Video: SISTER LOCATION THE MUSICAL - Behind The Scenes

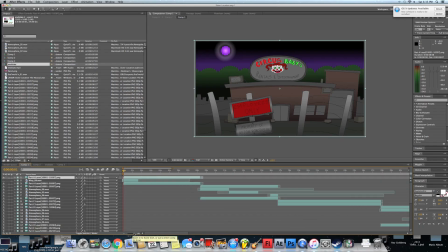So now we're in After Effects doing the final part of production, the post-production. So here I have my PNG sequences, and as you can see, for example, this wide shot of Circus Babies Rentals and Entertainment, I have 2 layers that I exported out of Flash.
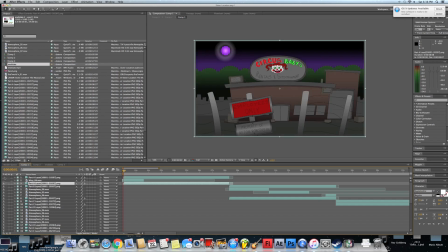I have the foreground, which is the sign here, and then I have the background, which is the rest of the shot here, the building, the background, the moon. And I'm going to add some things to this shot to make it just make it stand out a little more.
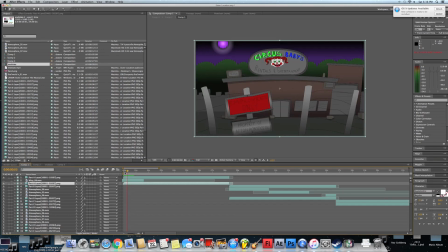So make it feel more vibrant, more creepy. So the first thing I'll do, and also give it sort of elements of real life. So for example, the foreground here, you'll notice that the sign if you're actually looking at a sign that was very close to you and then a background, one of them would most likely be out of focus.
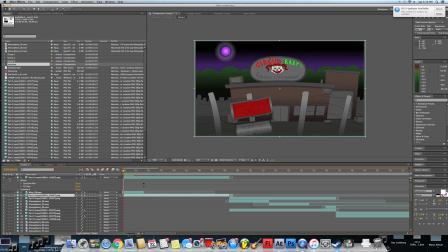So since we're focusing on the actual building, I'm going to make the foreground here have a bit of a blur. Let's turn on Gaussian blur, and that makes it give the illusion that it's more in front and we're focusing on the building behind, which would make it more out of focus.
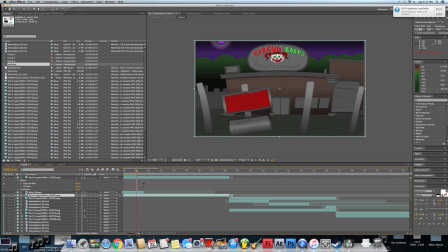And then I'll go into the background layer here,
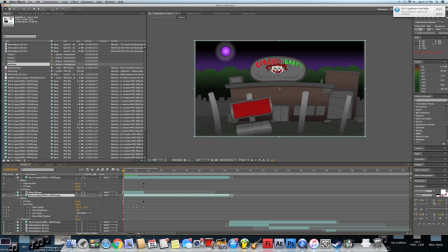and I'm also going to add a lens flare on the moon to make it feel more bright and vibrant and more grounded in the environment here. So I will add a lens flare. There we go. Looks a lot better. And then we'll add some rain effects here.
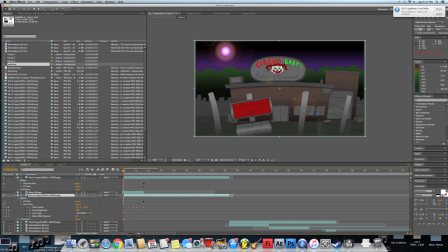So we're going to add some CC rain on the background and on the foreground.
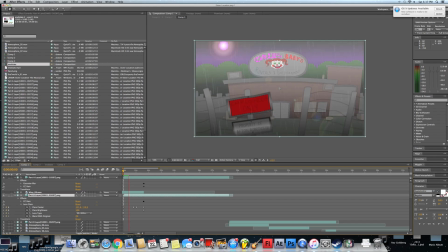There we go. Already looking much better than before. And finally, we're going to add a little bit of smoke.
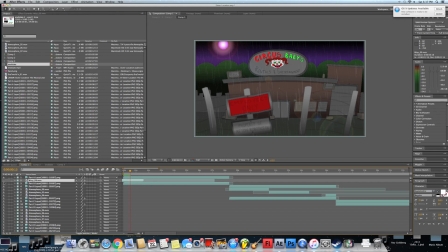Now I have this pre-recorded effect called Wisp, and I'm going to turn that on, and that's going to create a layer of fog between the two layers.
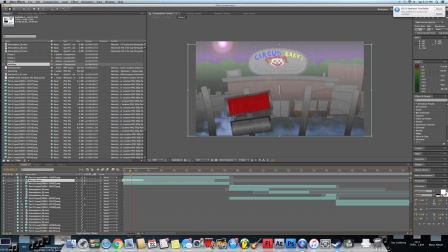There we go. And yeah, now it's looking a lot creepier.
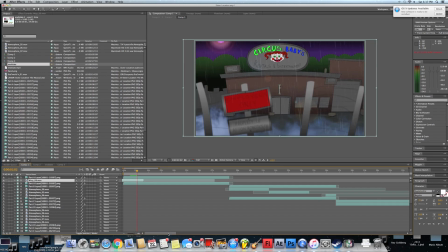So I add these sort of post-production effects throughout the entire animation, and then export it to a QuickTime file and upload it to YouTube. And that does it for the post-production. So anyways, thank you guys so much for watching Behind the Scenes.
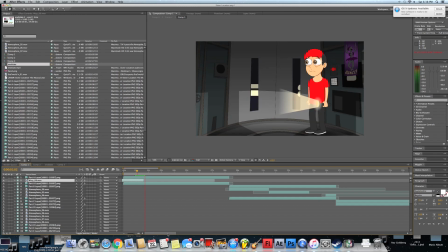Be sure to watch the finished video by clicking the link, and please subscribe to my channel for more videos like this, both behind the scenes instructional videos about animation as well as the animations I create.
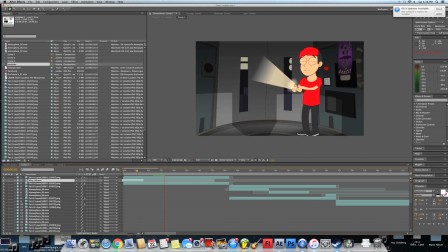And also be sure to check out my second channel if you're interested in seeing more content. We have video blogs, gaming videos, and a lot more. So, and of course, follow my social media accounts. All right, guys. Well, thank you so much for watching.
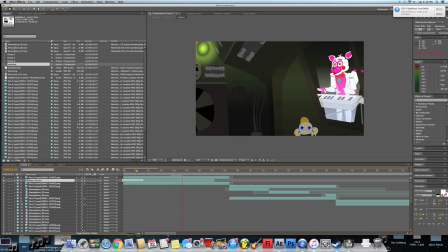Please leave a comment below if you have any questions. I'll try to answer as many as possible. And I will see you next time. This has been El Hugueny. Peace out. You have a beautiful day.